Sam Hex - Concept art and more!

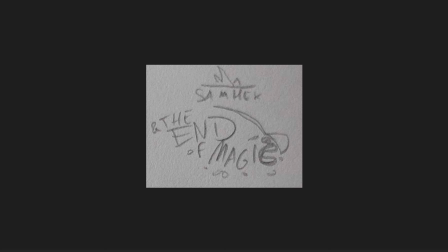[8:05]
Just recycled the word magic from the old logo, the Sam Hex I already had, so I just had to draw the end and make the spoon a little bigger and move it to the side. Oh yeah, a little comparison of Sam from the storyboard and the actual expression from the animation. I really liked how it turned out. It's pretty close to the actual storyboard, so I was happy about that.
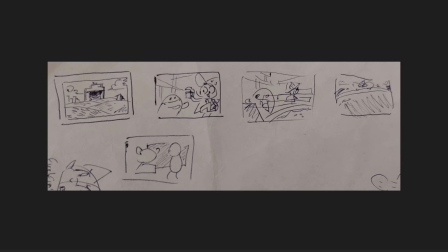[8:26]
Oh yeah, some tiny storyboards that I scribbled on paper just as a test. I was originally going to use sort of a, you know how you have these little cards that you send when you go to a cool city or an island or somewhere that you can just buy a card there and send it home to family. Like a postcard, that's the word. I was going to make every frame look like a postcard, kind of.
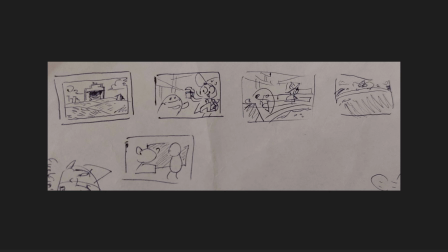[8:46]
Like with the white border around it and more painting-like. But in the end, I don't know, ended up not doing it. I thought... I don't know. I don't know what the exact thought process was there. I just kind of didn't end up doing it.
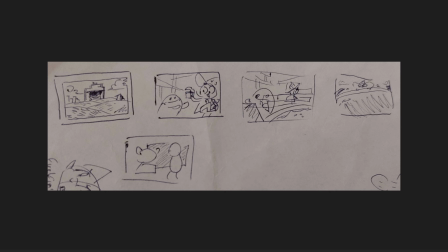[8:59]
Some other, just random shots where I was figuring out angles and things. Hold on. It indicates that this is the end of it, but I'm gonna scroll all the way to the beginning because I think there's a lot more.
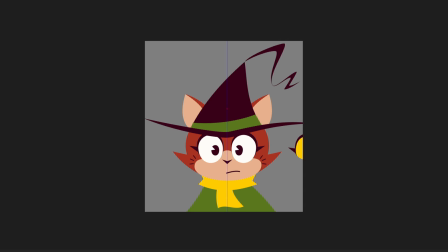[9:12]
Just go real quick. Seizure warning retroactively. Excuse me for that. Let's see. We got here Sam. With big ol' eyes. These are actually the original eyes that she had in like earlier comics and drawings that I did of her before this short.
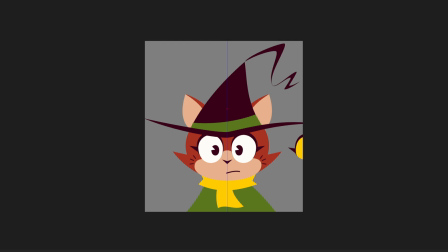[9:31]
And I just wanted to see how it looked. As you can see on the side, I already drew the yellow eyes. And I was just testing some stuff out. I was showing it to my friends like, hey, what do you think? Which one looks nicer? And they very much made the right call in giving me feedback on the yellow ones being much preferred.
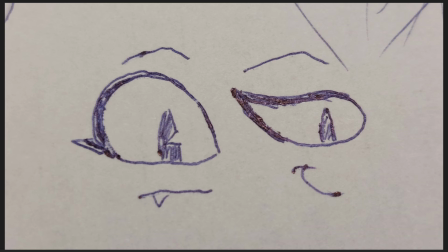[9:48]
In hindsight, yeah, absolutely. Oh yeah, the difference between Sam's eyes and the king's eyes. I just wanted to see kind of like if I could do sort of an inverted version of that for the king's eyes, of Sam's eyes, I mean, to kind of show the contrast between them.
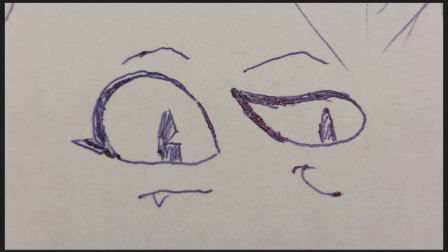[10:04]
I don't know, I thought that could be fun. Ended up going for something slightly different.
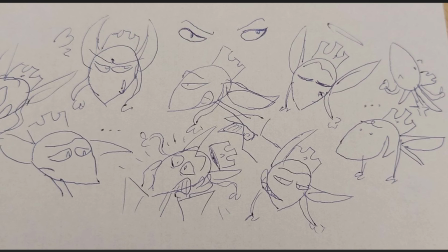[10:09]
Some close-up sketches of the king and his many silly, wacky expressions. I like the one on the top right. It's a bummer that I was not able to work that one in.
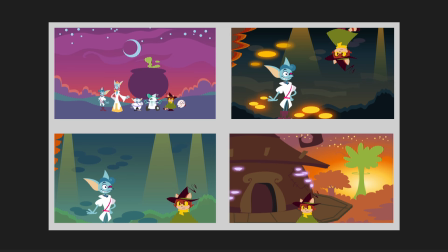[10:20]
This one I already showed. Weird, I have that one double in my files. Whoops. These are some early color tests. I kind of like these still. So, yeah, the foreground characters are all vector shapes.
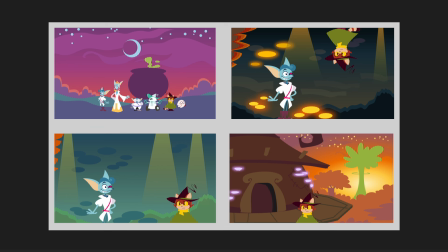[10:34]
And in the final animation, the backgrounds are all painted. But in this one, it's just like quick vector sketches, basically. Just dropping some shapes in there, doodling it very quickly to see what the colors are, if the contrast works.
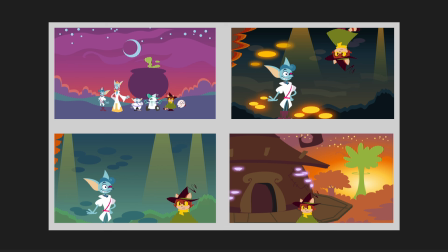[10:47]
And yeah, oh, the bottom left one is a first sketch of the, not cave area. I keep referring it in my mind to it as the cave area with the mushrooms, but it's like a fallen over tree that they explore the inside of.
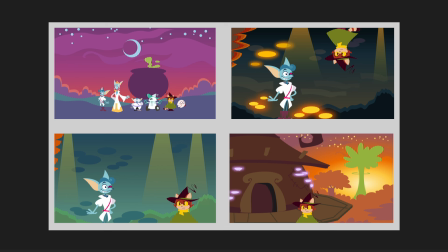[11:01]
And I first had that one. It looked kind of muddy and green and black. And then I thought, like, well, I'll just make it more, I don't know, like the one on the top right. More glowy, more fun, just darker. And I was worried it would not work with the kind of bright looking characters, so I put some light shafts at the very top to kind of suggest that some light is still pouring in.
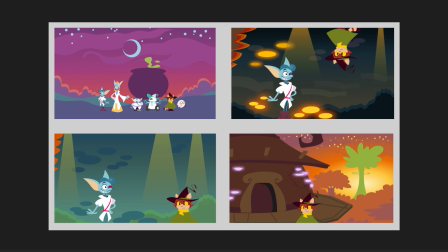[11:21]
It just happens to be that the characters are illuminated by it. It's just, don't think about it too hard. Don't think about it too hard, and it all works out. And the top left, I'm still very proud of the nighttime environments. I like that one. Yeah, this was on Twitter where people could vote
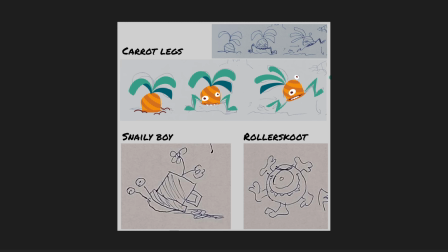[11:36]
for characters to little background creatures that could appear in my cartoon. Carrot Legs ended up winning, so he's the one who actually ended up drawing. Though Snaily Boy still holds a place in my heart.
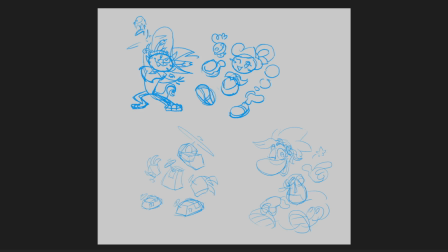[11:50]
Roller Scoot, it was not meant to be. Some sketches for the credits characters of my friends.
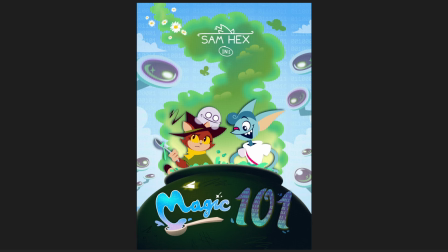[11:57]
I like these a lot. They turned out nice. And we're right back where we started. I think that's all there is. Yeah, that's it. All right. Thank you very much for watching. Just a little collection of concept art. I'm sure that if you dig very deep on my Twitter page, you're able to find more if you're interested. And if you want to see more, just let me know.